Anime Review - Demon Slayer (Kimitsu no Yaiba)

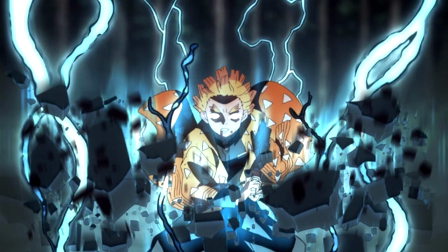497s
And they do this here as well and have some really cool camera movements too. But a lot of the non-action scenes are very boring from an animation perspective.
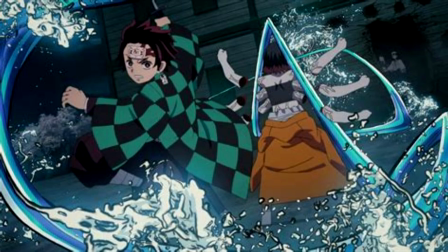505s
There's a ton of still frames or just minimally animated frames where you only see the character's mouth moving. And this holds the show back. Now you may say that scenes like this don't matter animation-wise for an action show, and yes to a point you're right. But it's another aspect that holds back the show, keeps it from being as good as it could be.
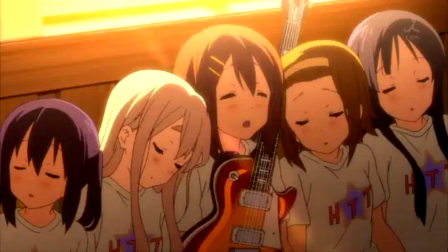524s
Compare this to anything by Kyoto animation and you'll see how the animation can add so much life to a scene where there might not be that much actually happening.
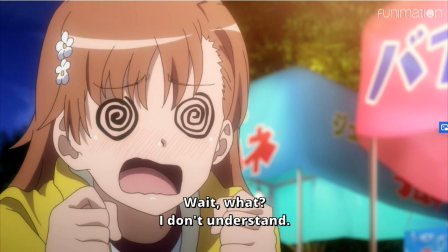533s
Or if you want another action show as your example, look at a certain scientific railgun. Even in the more ordinary moments there's a lot of character movement or expressions which helps bring the scene and the characters to life. Okay to finish off this video the last topic I want to talk about is episode 19.
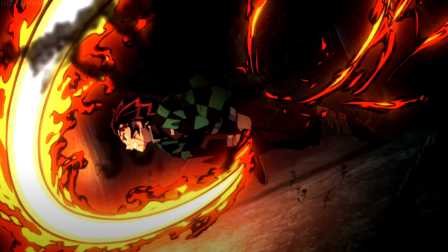550s
This episode and the battle during it were insanely hyped so I was both excited and skeptical going into it. Though after watching it I have to say it was a good fight. It was Demon Slayer at its best and I feel that I would be wrong not to praise it. But it also shows where Demon Slayer falls short.
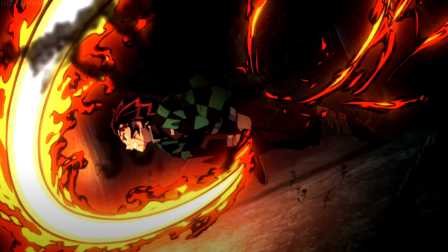568s
The scene shows Tanjiro at his limit, about to die against a foe far more powerful than he has any hope of defeating. And in his final moments, he remembers his father's dance and breathing,
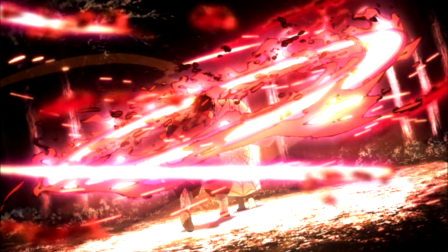578s
and he is able to use that to turn his water breathing into fire breathing and cut through his foe's threads. Then Nezuko wakes up using her own blood demon art to protect Tanjiro and allows him to deliver the final blow. Considering the bond between Tanjiro and Nezuko is at the core of the show, this really made the battle great.
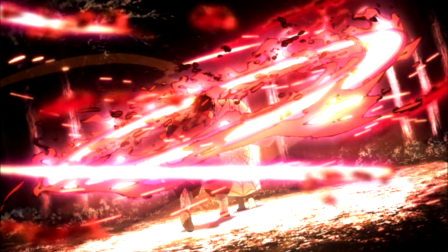597s
The music here is so cool too, with it starting off as really somber piano music, but then turning into a really strong, powerful song later on. And the right part of the song is used at the right part of the scene, while still always being the same song that just tied it all together.
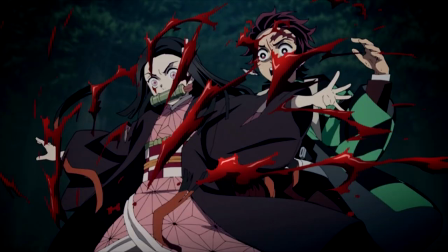612s
This was a wonderful use of music for the show. And the animation here was wonderful, with all the special effects and camera movement. again, this is Demon Slayer at its best. But while it is great, don't get me wrong, it has some problems.
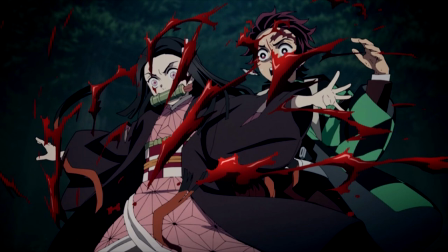627s
The main one being how Tanjiro and Nezuko just happen to pull these techniques out of nowhere without any inclination of knowing how to do it,
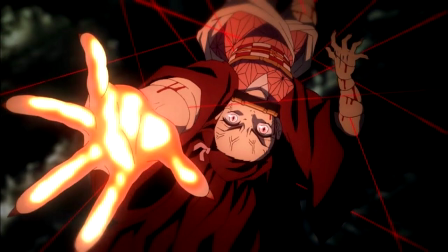634s
and they just happen to use it to defeat this enemy that they had no hope of beating otherwise. Nezuko, I can sort of see this because she's a demon, it makes sense that she would have some sort of demon art, but it really is a stretch for Tanjiro.
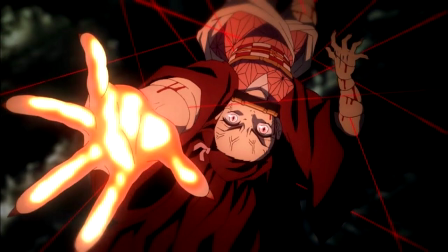648s
In order for this to work, Tanjiro had to, in his last moments when he was the most stressed, happen to remember the one thing from his childhood that could counter the demon.
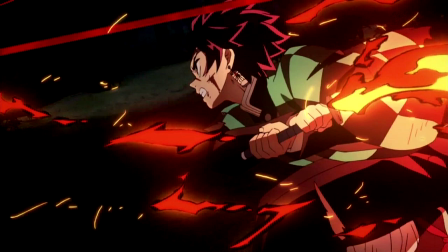656s
So a lot of logical leaps here. I'm guessing we'll learn more about fire breathing later on and maybe they will justify it some, but definitely felt rather forced to throw all that into the big moment. And then my next issue is that the attack didn't even work since the demon to cut his own head off before Tanjiro would land his attack.
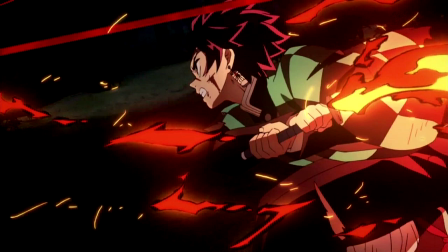675s
Again, something else that came out of nowhere, and it really depowered the awesome moment between Tanjiro and Nezuko.
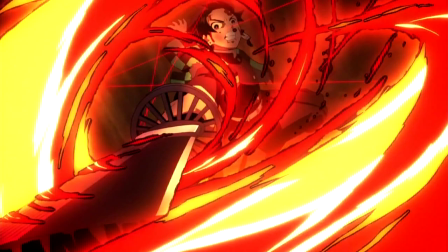681s
And going back, re-watching episode 19 to make this video, there was no indication that that was a thing that had happened. It looked just like Tanjiro used a sword to cut off the demon's head. So yeah, it was cool, and definitely hit me on an emotional level, but I don't feel it deserves all the praise that it gets.
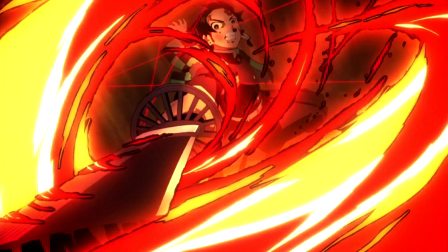698s
Which, honestly, that's how I feel about the show itself. Though, even for all my issues, once I got to the end of the show, I wanted more.
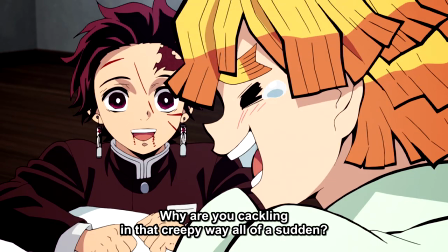707s
Demon Slayer may be a standard showman with a lot of flaws, and it will never be among my favorites. But at its core, it still is the type of story I like. Tanjiro trying to save his sister, fighting evil along the way, with the help of those he cares about. And as much as I could rant about where it falls short, I want more.
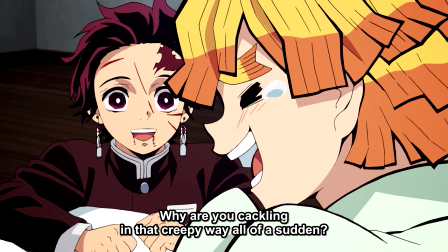726s
Maybe I'll drop it part way through the movie or season two or whatever it gets but I have heard the manga gets better from here so I'm optimistic.
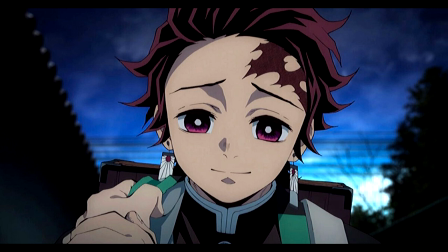735s
So that is my review of Demon Slayer let me know what you thought if you disagree with me which you probably will but oh well. Thank you for watching though and I will talk to you next time.